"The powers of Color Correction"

This is Sean here explaining how important it is for color correction to be incorporated into films. Now, you're going to definitely see a difference when it comes to the before and after screenshot in these 7 different scenes that you're going to see that are involved with the movie A Deal with the Devil, created by yours truly. Now, I had a person work on it. His name is Michael Boschel. He was working on it, and I was over his shoulder explaining, kind of what I want throughout the film, the feel, and the colors. So as you're going to see in a few seconds here, there's definitely a change, and color correction can definitely be used to your advantage for when it comes to filmmaking. Enjoy!
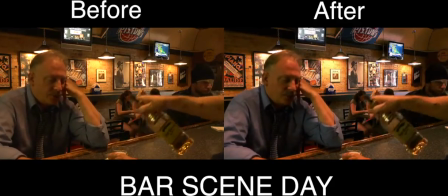In the bar scene day, the brightness level was brought up, giving it more of a feeling that it was daytime outside.
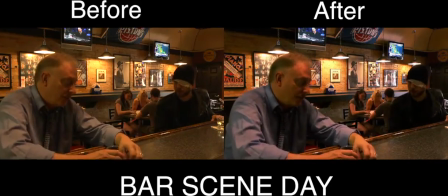Almost 2 p.m.-ish we were going for.
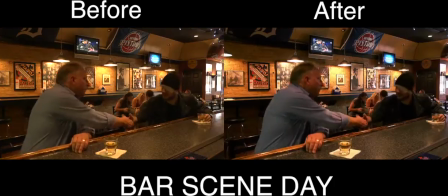Also, the orange tint was taken out, and you can definitely tell just by looking at Jerry's shirt in both the scenes.
You remind me of a guy. Hey, how's it going?
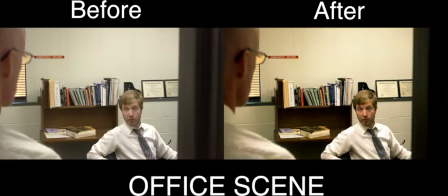In the office scene, colors were given more depth, including Derek's daughter, who's on the side of the wall.
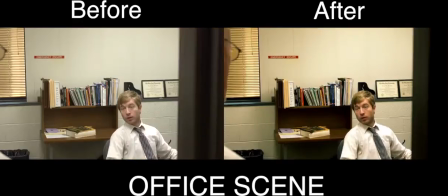As small as the picture was, we wanted it to stand out more for the viewers to pick up on his daughter.
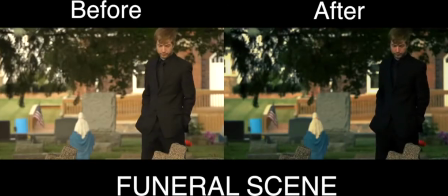Yeah, I'll get those to you tonight. Okay?
The funeral scene was changed the most drastically, and we decided to go with a colder,
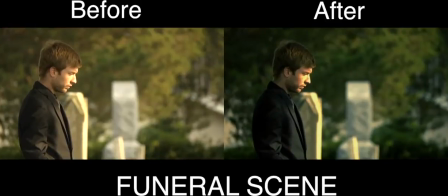darker feeling because in the scene, well, Derek is mourning the loss of his family.
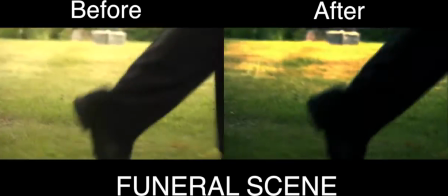At the same time, later on in the scene, it literally gets darker as the scene goes on, including when the devil walks in and talks to Derek.
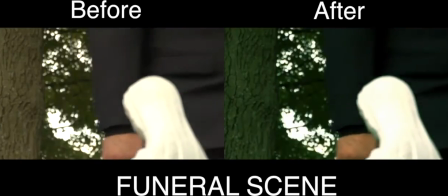You can clearly see that it's shown that Derek is slowly slipping to the devil himself and will be consumed.
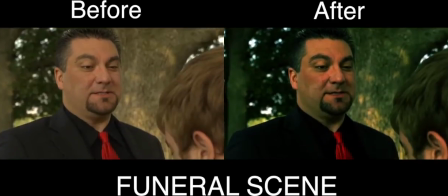The shadows on his face tell exactly that kind of story.
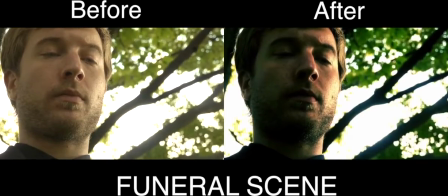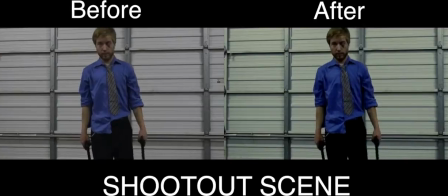During the shootout scene, colors had to pop out more, whether it was blood, guns, or the shirt Derek was wearing.
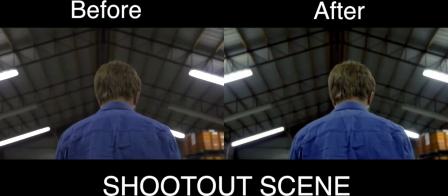Also, in the background, the warehouse had to look less bright and white,
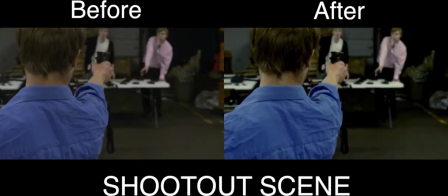and more dirty or dingy type of feeling to it.
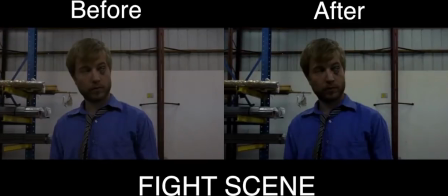There wasn't much to do to the fight scene except to add more color popping.
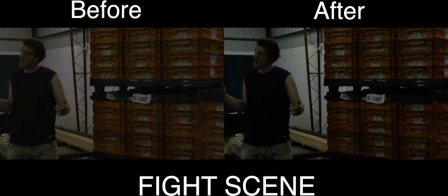The dirty colors of the warehouse were added, and darkness was in place as well.
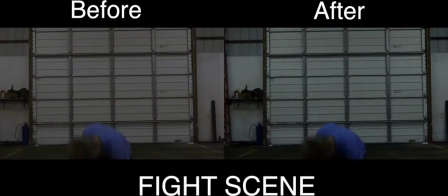The shadows needed to speak for the scene itself.
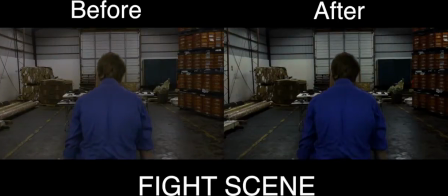This is a very dark moment, good versus evil, and so we had to show that.
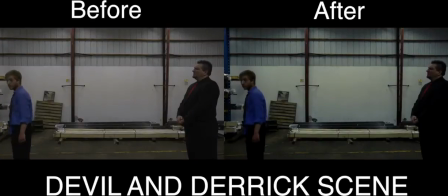What the hell are you? Who do you think you're talking to?
Just like the funeral scene, the devil's colors were enhanced.
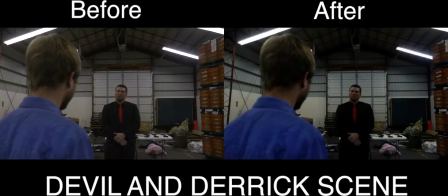It's a great good versus evil contrast when you see the red and the blue in the same shot.
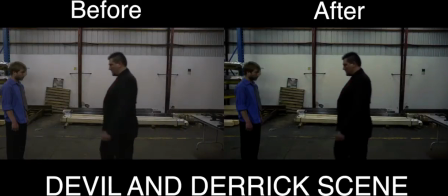So these colors had to stand out more than anything else when it comes to this scene.
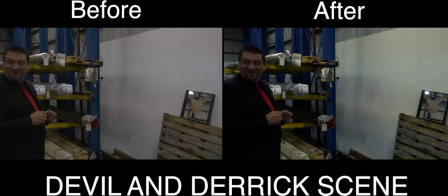The same thing was applied to as before, but with more darkness.
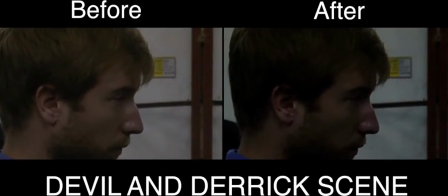It is a dark scene after all, and as the character realizes his fate, it is a very grim moment for the character.
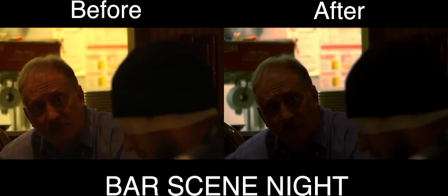The final bar scene night was only in the same color as the day scene with the bar, but, by taking out the orange tint.
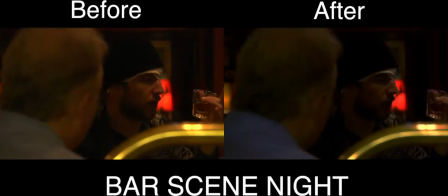However, the darkness was enhanced to give the feel of Jerry having listened to this long tale told by Derek himself. So there's definitely, from the day scene to the night scene, a different in the brightness contrast.
Come on.
Alright, so as you just saw, color correction can extremely help out your video by a ton. So, go ahead and check out all the different softwares that are involved with color correction. I know Final Cut Pro has some pretty basic stuff on there for you, so if you need to get into something more, look into something like After Effects or such. Alright, well, if you haven't seen the video, go ahead and please do, and if you have before you watch this video, then you probably just spoiled yourself quite a bit. Alright, enjoy!